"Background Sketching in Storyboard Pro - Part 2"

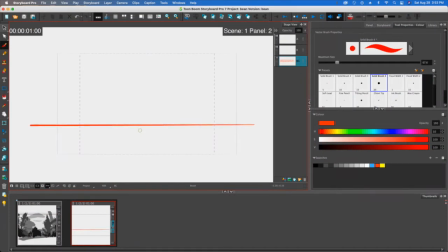(0:03)
Hey folks, Tony Lockhart here, and in this video, we're just going to go over a little bit of process with how to do some background sketching. This video is going to have a little bit different of an approach than the last video, okay?
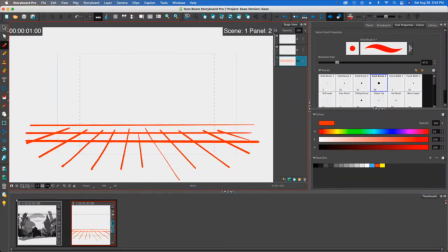(0:18)
No matter what, I always start out with some kind of a grid because it helps me map things out. So there's my grid, probably going to take the opacity and drop it down. So that way it's not too distracting. And then I could start to go and sketch things out, okay?
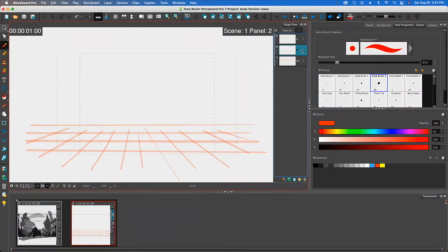(0:34)
Again, little different approach than the last video, but pretty same, similar concepts. Okay, so now that I've got my grid and I know how to make some depth happen, I'm just gonna go and get a nice brush and let me come up with some kind of a foreground element.
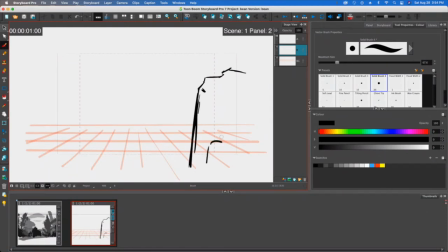(0:51)
And I'm gonna draw a little cliff, that's right here. And maybe I'll put in other visual elements, all cacti and stuff like that, plants and things like that that are in the foreground. You know, put some rocks and things like that, and looking pretty good.
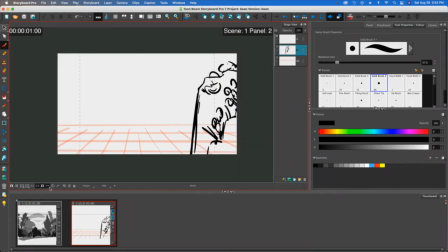(1:10)
If I turn on my camera mask, then you can kind of get an idea of what's not going to show.
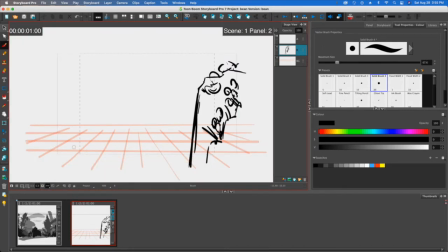(1:15)
Okay, so now that that's all set, maybe what I'm going to do is probably put a little tiny boat on the water right there. And as I move farther up the composition, what's gonna happen is it's gonna look farther away.
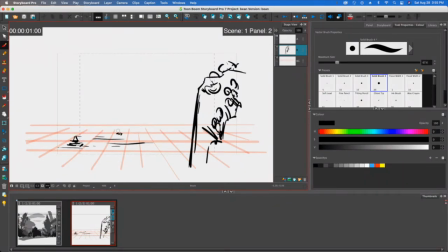(1:31)
So maybe I could put a little bit tinier of a boat farther away, and it's just gonna be a little tiny blob. Okay, next what I wanna do is to come in with some kind of a zigzaggy type shape.
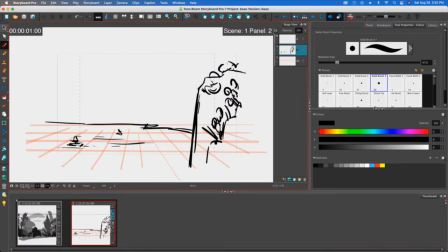(1:45)
And what that's gonna emulate is what the coastline is gonna look like. That's gonna be far in the distance. Okay, the reason it's going to look like the coastline and far in the distance is because what I've done is
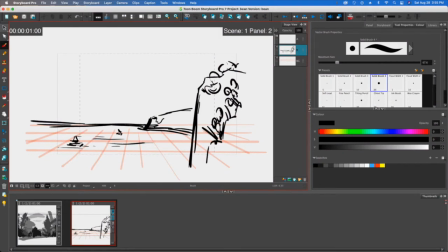(2:01)
I've put in some kind of a line that's higher up on the composition. Okay, go ahead and sketch this, and I'm just trying to map out the basic shapes, and I'm trying to think about, okay, where am I going to put all this stuff? Okay, a little bit farther up in the composition, let's go and create another visual right there.
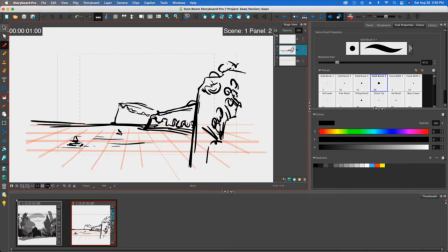(2:20)
So here's a kind of another big portion of mountain. Now that I see this, I'm gonna drop this down just a bit so that way it emulates the idea of more depth, or gives me the idea of more depth. Get rid of you for scale purposes. I think we're looking good.
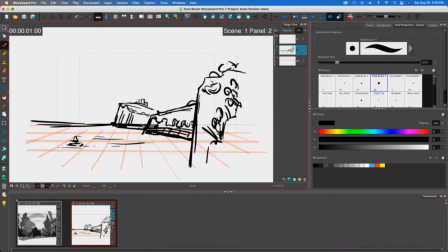(2:40)
Okay, maybe I'm gonna put a city right here that's tucked away overlooking the ocean. Okay, next. I'm going to continue this sketch with the city kind of tucked in there, and I think I can go and draw the rest of the stuff that's in the background.
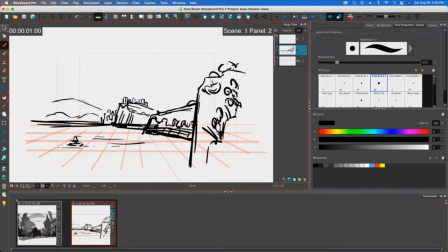(2:59)
Okay, let's get those rolling hills way in the back. I don't want to tangent anything like this where the bottom arc touches the top of the city. It's going to look weird. So instead, I just want to
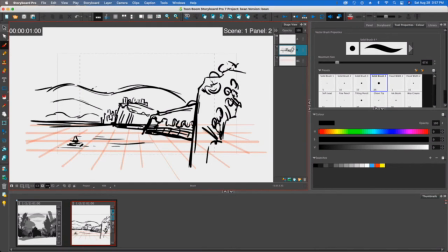(3:13)
be cognizant of what I'm doing, and I really want to make sure that I'm, you know, making stuff and putting stuff and composing it, you know, in a direction, in a place that I want it to. Okay, so now that that's all set up, I think I got a pretty solid thumbnail sketch.
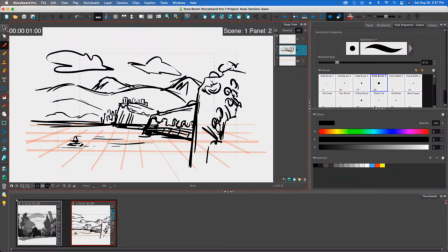(3:30)
Let's get some clouds in there as well. Okay, and I think I'm all set.
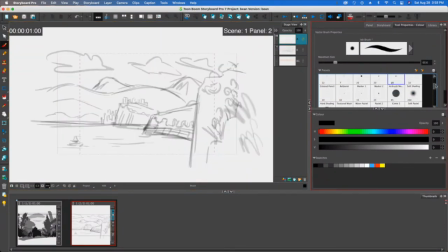(3:36)
All right, so now what I'm gonna do is I'm gonna go and select the ink brush, and I'm gonna think about different layers, and I can just roll the mouse wheel up and kind of zoom in. Okay, so in the furthest back layer, what I'll do is I'm gonna choose a nice light value
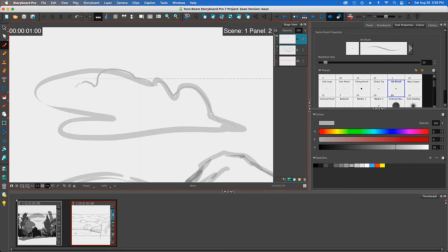(3:55)
with the ink brush, and I'll go and sketch in the cloud, make it a little bit more cloudy-like. And I'll just continue, make that sketch come to life.